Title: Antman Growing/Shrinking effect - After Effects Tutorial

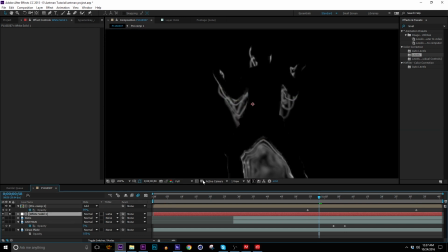So what this does is if we go ahead and just look at that, it's hard to see because the checkerboard is also white, but that just gives us a transparent background so that when we do our next step, which is to use it as a displacement map, it'll actually work. So let's go ahead and pre-compose that and move all the attributes to new composition.
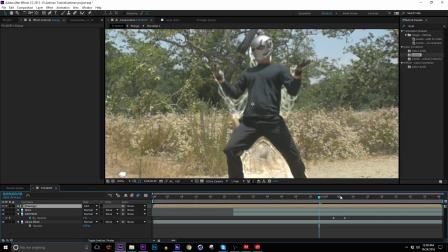I'm gonna call it energy, because it's nice to stay organized. So we can turn that back on with our add transfer mode, and let's add a adjustment layer below it and call it displacement.
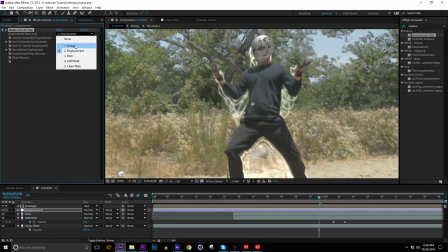And we'll add our displacement map effect to it and just use the energy layer as a displacement and then just kind of turn that up a little bit.
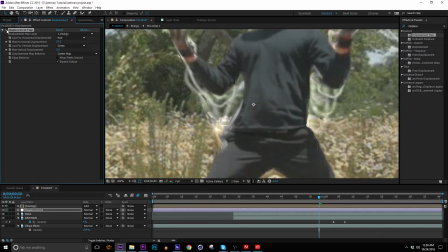I tend to overdo this, so maybe don't overdo it, but I'm not really qualified to give you that advice.
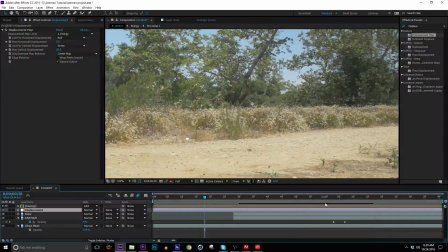Okay, and as the energy fades off, the displacement goes away also. It just does it automatically.
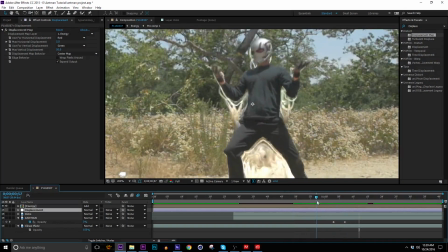You don't even have to worry about it. So now for this energy, I want to do some stuff to it. I want to add a vector blur to it, just a little bit.
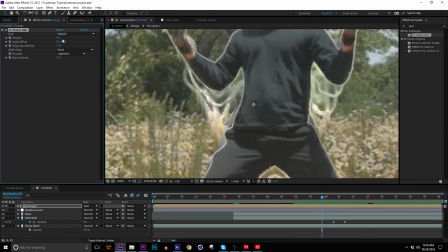I like to do this with energy effects because it's going to make the highlights just turn really sharp, and it's also gonna meld it all together,
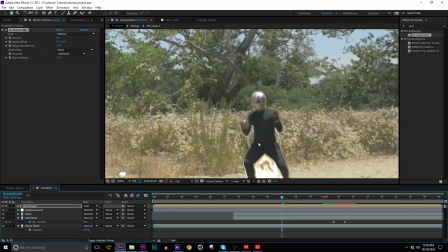you know, make it look like it's one aura rather than several different layers that we animated,
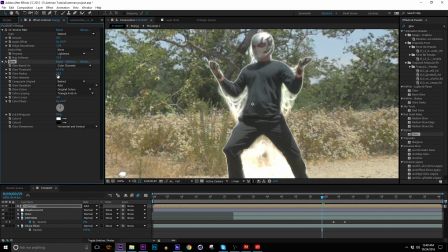just in my opinion. And we can go ahead and also add a glow to it. And this first glow I'm gonna make really small, like a small radius. That's a little bit too intense as well. And then I'll duplicate it, make a second glow, and this one I'll make huge.
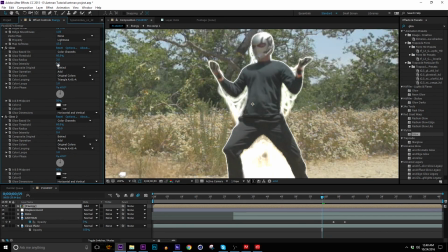And when you make it big, that kind of dials down the intensity also. And that's just gonna help mimic the way light actually looks. And then to colorize it, I wanna go ahead and use Video Copilot's plugin, Color Vibrance,
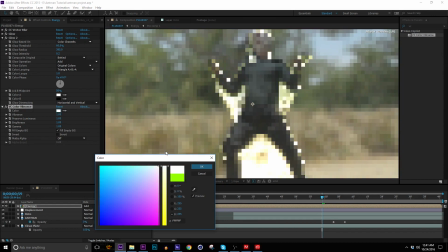which is a third-party plugin, but it's free and it's easy to use and it's great, so I recommend checking it out.
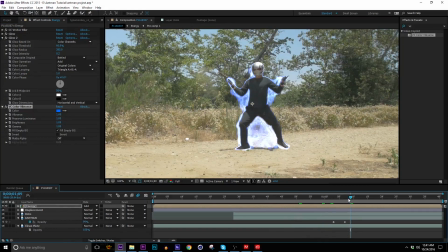Look how quickly we got a nice blue color. A little bright though, so why don't we just turn down the brightness a little bit. The last effect is before Antman pops on, we need like a bright flash.
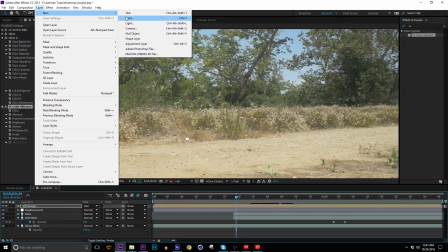I was doing this in the actual short using Null Light Factory, but you totally don't have to.
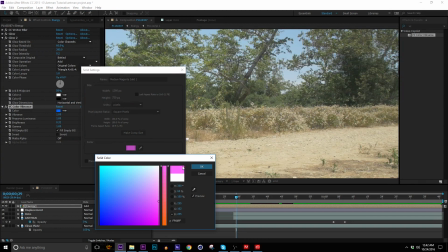You can just do something like make a pinkish solid like this. Doesn't have to be pink.
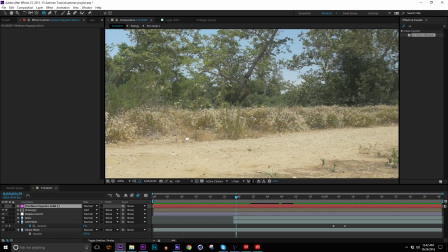I don't think it was pink in the movie. I just, you know, I like pink. I like it. I think it looks good, especially with blue.
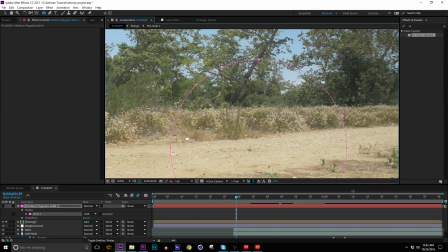So let's go ahead and do that. Add a big circle mask to it.
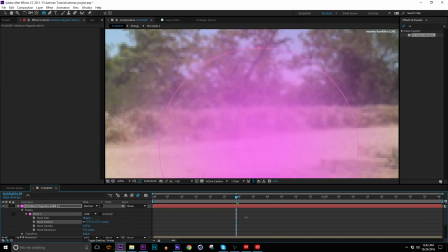Fill that out real good, like real good. Change the mode of that to add.
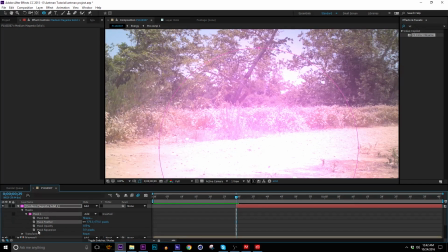And then we're just gonna leave it on for 2 frames. And set keyframes for the opacity. Just move down to 0. So it's like 1 frame bright, 1 frame still there, but less bright.
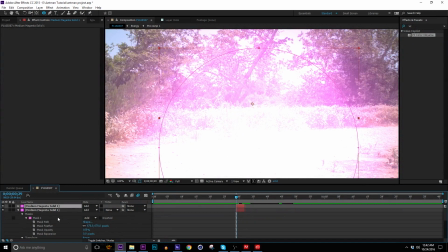And another thing you can go ahead and do is just duplicate that. Go into your mask and just bring the expansion down.
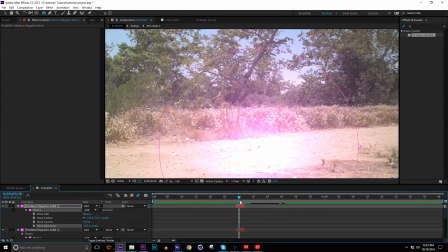Maybe bring the feather down. Give you more of a hot spot there in the middle. For one last final touch, you can add some sparks.
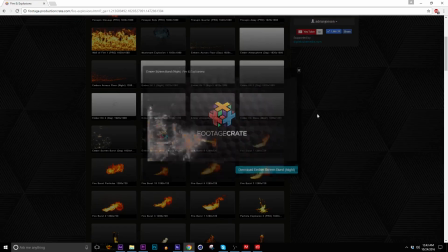Let's go find some. Well, not this one. Who's stopping me?
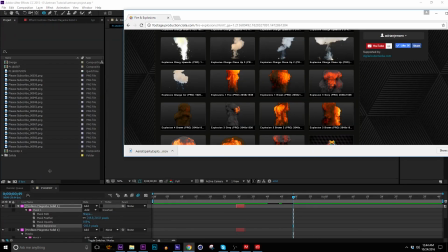So I'm going to just download that, bring that into my project. And I'm just going to stick it right here and give it an add transfer mode.
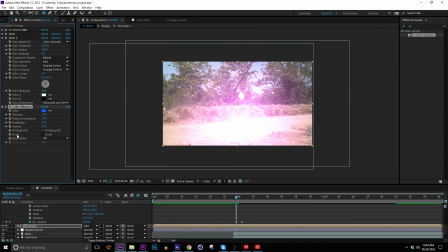And go back to my energy layer and copy the color effect so I could paste it onto the explosion here so it'll have the same colors.
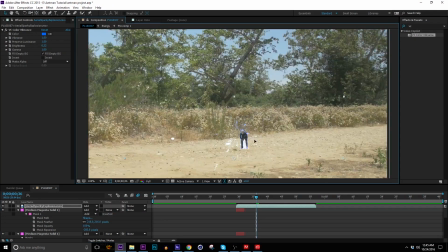It's bigger than I need it to be. Scale it down. Just add a little something-something to that beginning.
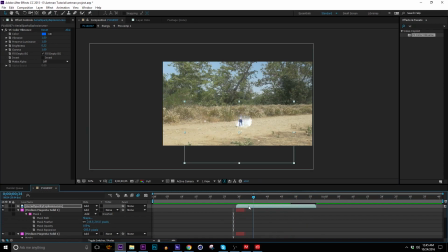And you guys, that's it.
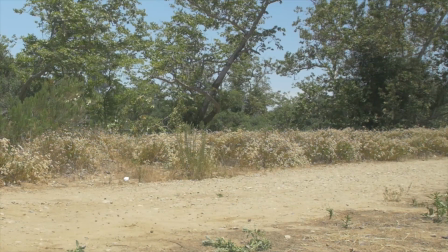So if you like this tutorial, why don't you go ahead and give it a thumbs up and leave us a comment. If you didn't like it, go ahead and leave us a mean comment.
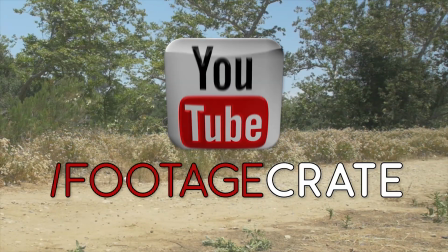And you can also subscribe to this channel if you want to see more stuff exactly like this.
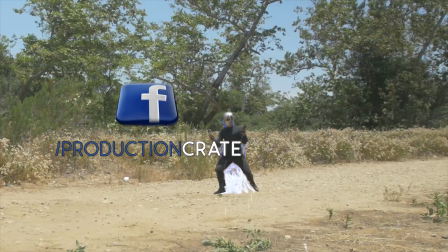And you can also keep up with us through Facebook and Instagram if you're into those types of things.
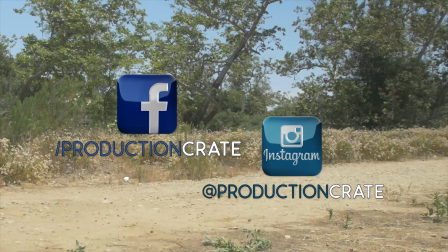We post some cool stuff on there as well. And that's about all I have to say.
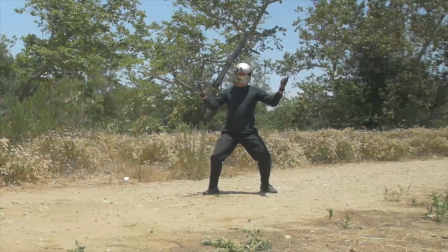Bye!